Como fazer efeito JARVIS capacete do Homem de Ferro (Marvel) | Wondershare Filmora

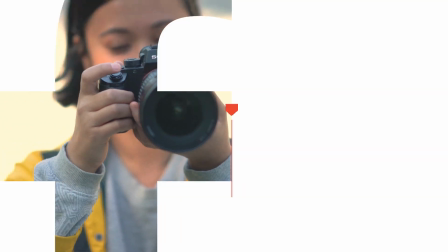(0:00)
Olá pessoal,
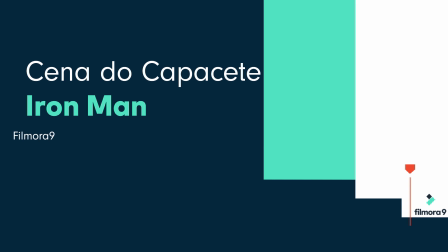(0:00)
no final deste vídeo você saberá como criar o seu próprio plano icônico do Homem de Ferro do filme da Marvel Studios Iron Man no Filmora 9.
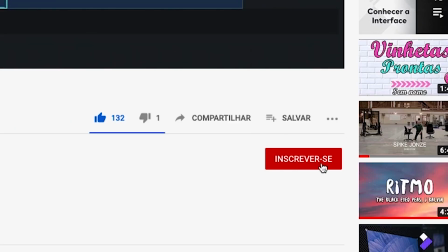(0:09)
Mas antes de passarmos ao vídeo, clique no botão de se inscrever e no sininho para assistir a mais vídeos como estes.
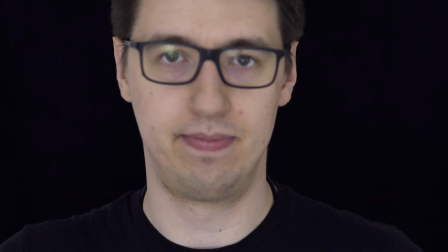(0:15)
Então hoje vamos então aprender a criar o plano icônico do capacete do Homem de Ferro.
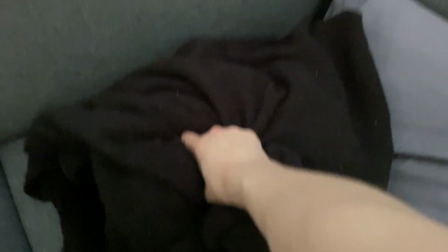(0:21)
Vamos começar! Primeiro você precisa de um plano de fundo preto, por isso pegue um cobertor preto ou um pano preto consistente e coloque atrás de você.
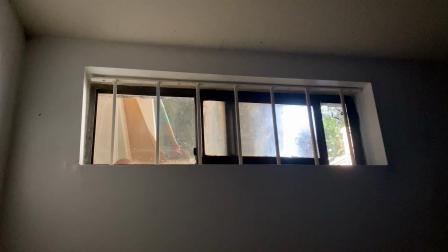(0:30)
Você pode prender o cobertor preto na porta. Experimente tapar todas as entradas de luz do seu quarto.
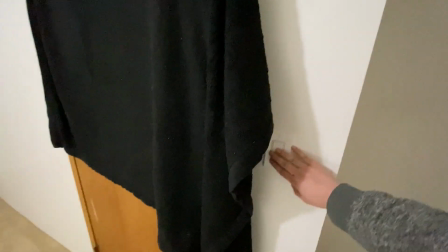(0:36)
No nosso caso, vamos bloquear a janela e desligar as luzes quando tivermos o cenário preparado.
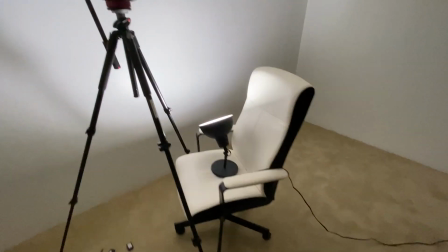(0:42)
Agora podemos apontar a luz LED para um quadro branco, pano branco,
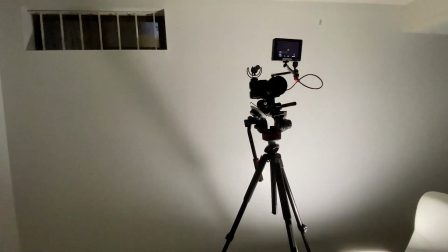(0:46)
teto, ou no meu caso, para uma parede branca à frente do nosso sujeito, para equilibrar uma luz suave nele.
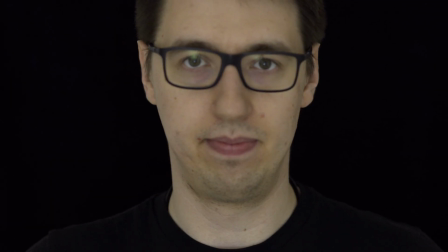(0:53)
Com este processo, acabamos de criar uma pequena área escura para filmar.
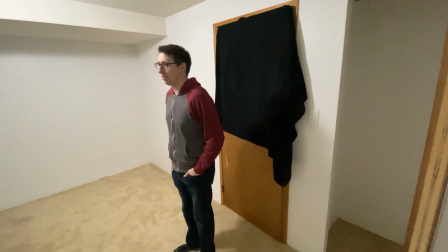(0:57)
Se você acha que o seu fundo está muito claro, experimente afastar o sujeito e aproximá-lo da câmera.
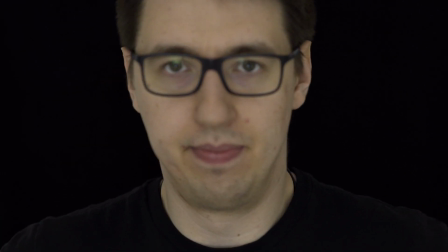(1:03)
Desta forma, o seu sujeito estará recebendo mais luz em comparação com o fundo. E claro, não se esqueça de deixar algum espaço para a sua câmera.
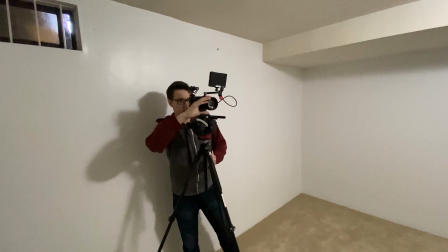(1:12)
Se você estiver usando uma lente de ampliação, poderá ser mais fácil filmar aproximado a partir de uma distância superior.
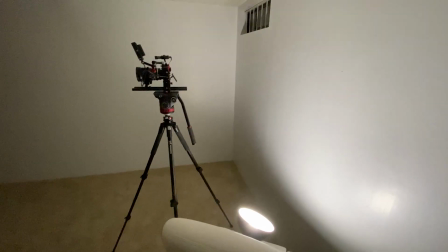(1:18)
Isso permitirá que o seu fundo seja mais facilmente preenchido. A instalação da iluminação está pronta para você começar a filmar.
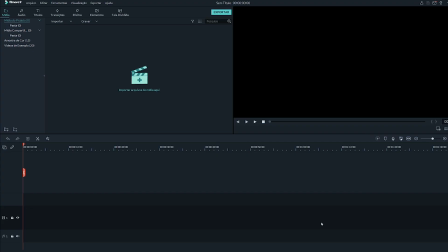(1:30)
Agora que já temos todas as nossas gravações, vamos importá-las para o Filmora 9.
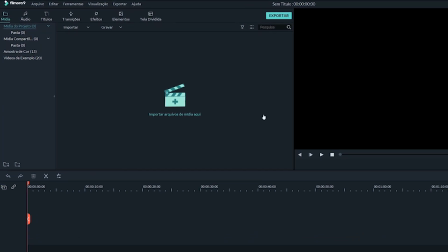(1:35)
Primeiro, vamos adicionar todas as gravações à biblioteca de mídia. Clique no botão Importar e selecione as suas gravações.
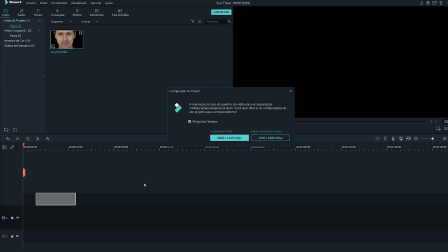(1:42)
E em seguida, vamos arrastar este clipe para a linha de tempo e começar a adicionar efeitos.
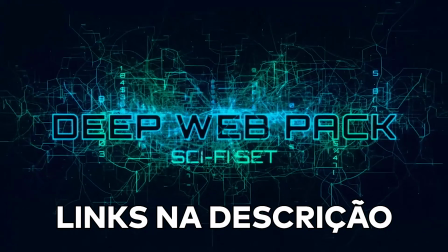(1:47)
Vamos usar os seguintes efeitos do Filmstock, os quais você pode baixar em filmstocks.com.pt-br.
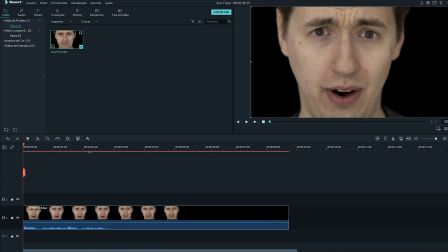(1:54)
Vamos começar adicionando uma sobreposição que nos oferece uma espécie de visão através do vidro, como se estivéssemos olhando para o interior do capacete.
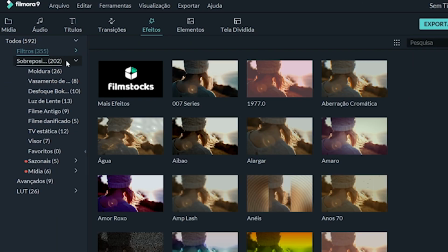(2:03)
Para isso, vou aos efeitos e nas sobreposições localizo a opção Luzes Cinematográficas 6.
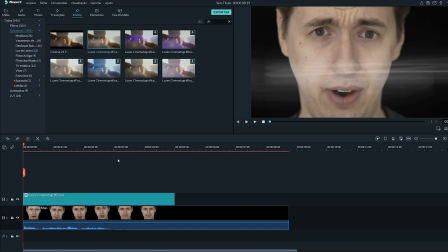(2:09)
Esta sobreposição imita o reflexo do vidro dentro do capacete. Podemos inclusive adicionar outra camada para fortalecer ainda mais o reflexo.
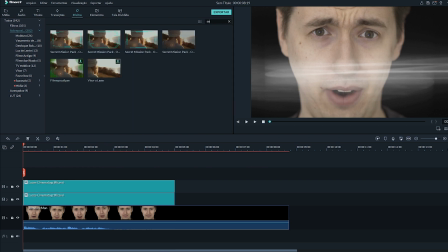(2:17)
Parece que tá bom. Agora vamos adicionar um frame. Vou usar a sobreposição 2 do Secret Mission Pack. Agora vamos recriar o alvo que faz parte da tela interior do capacete. Primeiro, vou acessar os elementos e analisar o Secret Mission Pack.
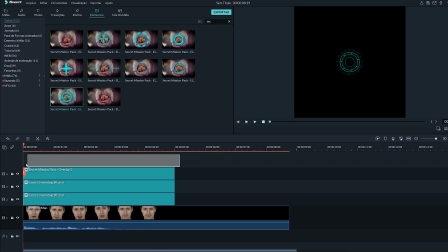(2:33)
Gostei do aspecto do elemento 9, vou arrastá-lo para a linha de tempo. Podemos ajustar a posição e redimensionar no visualizar.
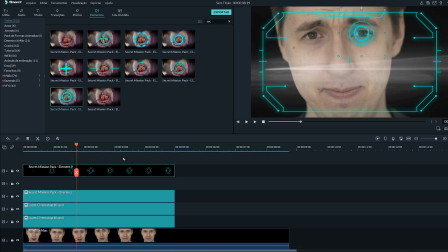(2:40)
Para simular um efeito 3D, podemos também mover o elemento 9 uma faixa para cima e adicionar o elemento 2 no Secret Mission Pack inferior. Ajuste o tamanho, opacidade e a posição destes elementos clicando nos elementos para acessar o painel de vídeo.
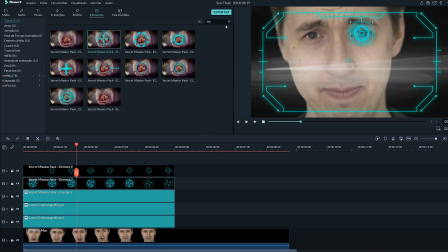(2:56)
Vamos continuar construindo a tela no interior do capacete, adicionando uma tela de áudio na parte de baixo do frame.
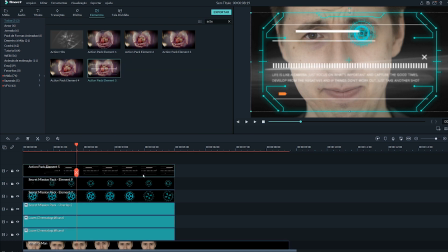(3:03)
Vou usar o elemento 5 do Action Pack, redimensioná-lo e colocá-lo na parte de baixo do frame.
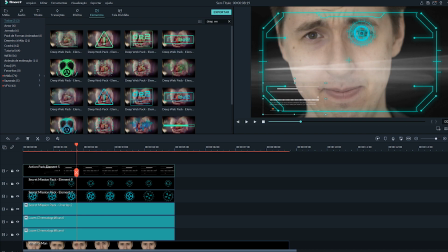(3:09)
Vou também adicionar um mapa. Vamos experimentar o elemento 15 do Deep Web Pack.
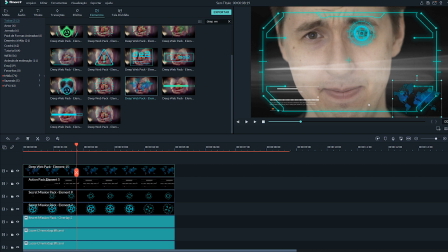(3:14)
Estes são todos os elementos que vou adicionar. Para arredondar ainda mais o capacete, vou aplicar uma correção de lente em cada elemento.
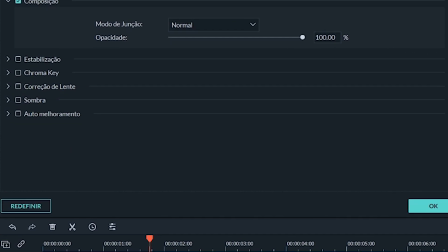(3:22)
Clique duas vezes no elemento na linha de tempo e o painel de edições de vídeo irá aparecer no canto superior esquerdo.
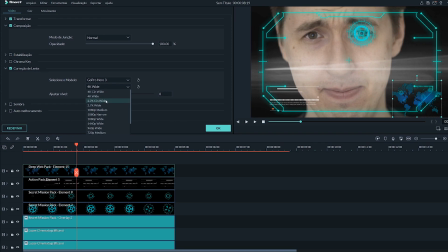(3:29)
Navegue para baixo para localizar a correção de lente e experimente várias opções. Clique em OK quando estiver satisfeito e repita o processo para cada elemento que adicionar. A última coisa a fazer é aplicar gradação de cores no meu vídeo para torná-lo mais cinemático,
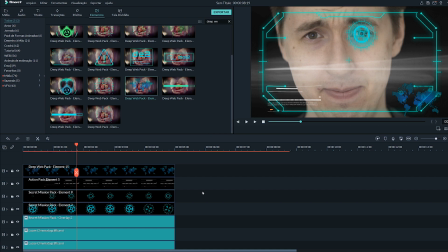(3:44)
Visto que o capacete do Iron Man nos filmes tem geralmente um tom de cor azulado escuro,
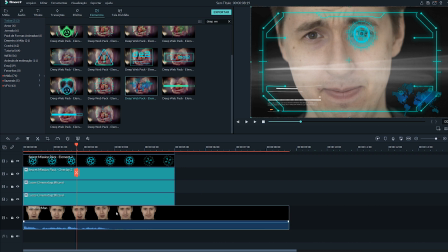(3:49)
vou tentar replicar o efeito. Para isso, vou selecionar o vídeo aproximado do meu rosto e acessar a ferramenta de correção de cor nesta janela.
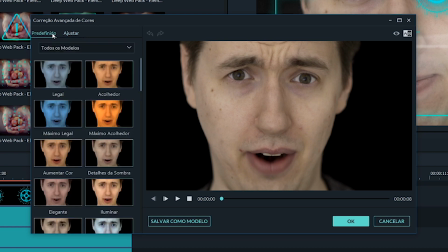(3:57)
Você pode aplicar quaisquer alterações de cor que desejar. Aqui vamos experimentar alguns Lutes na aba de modelos.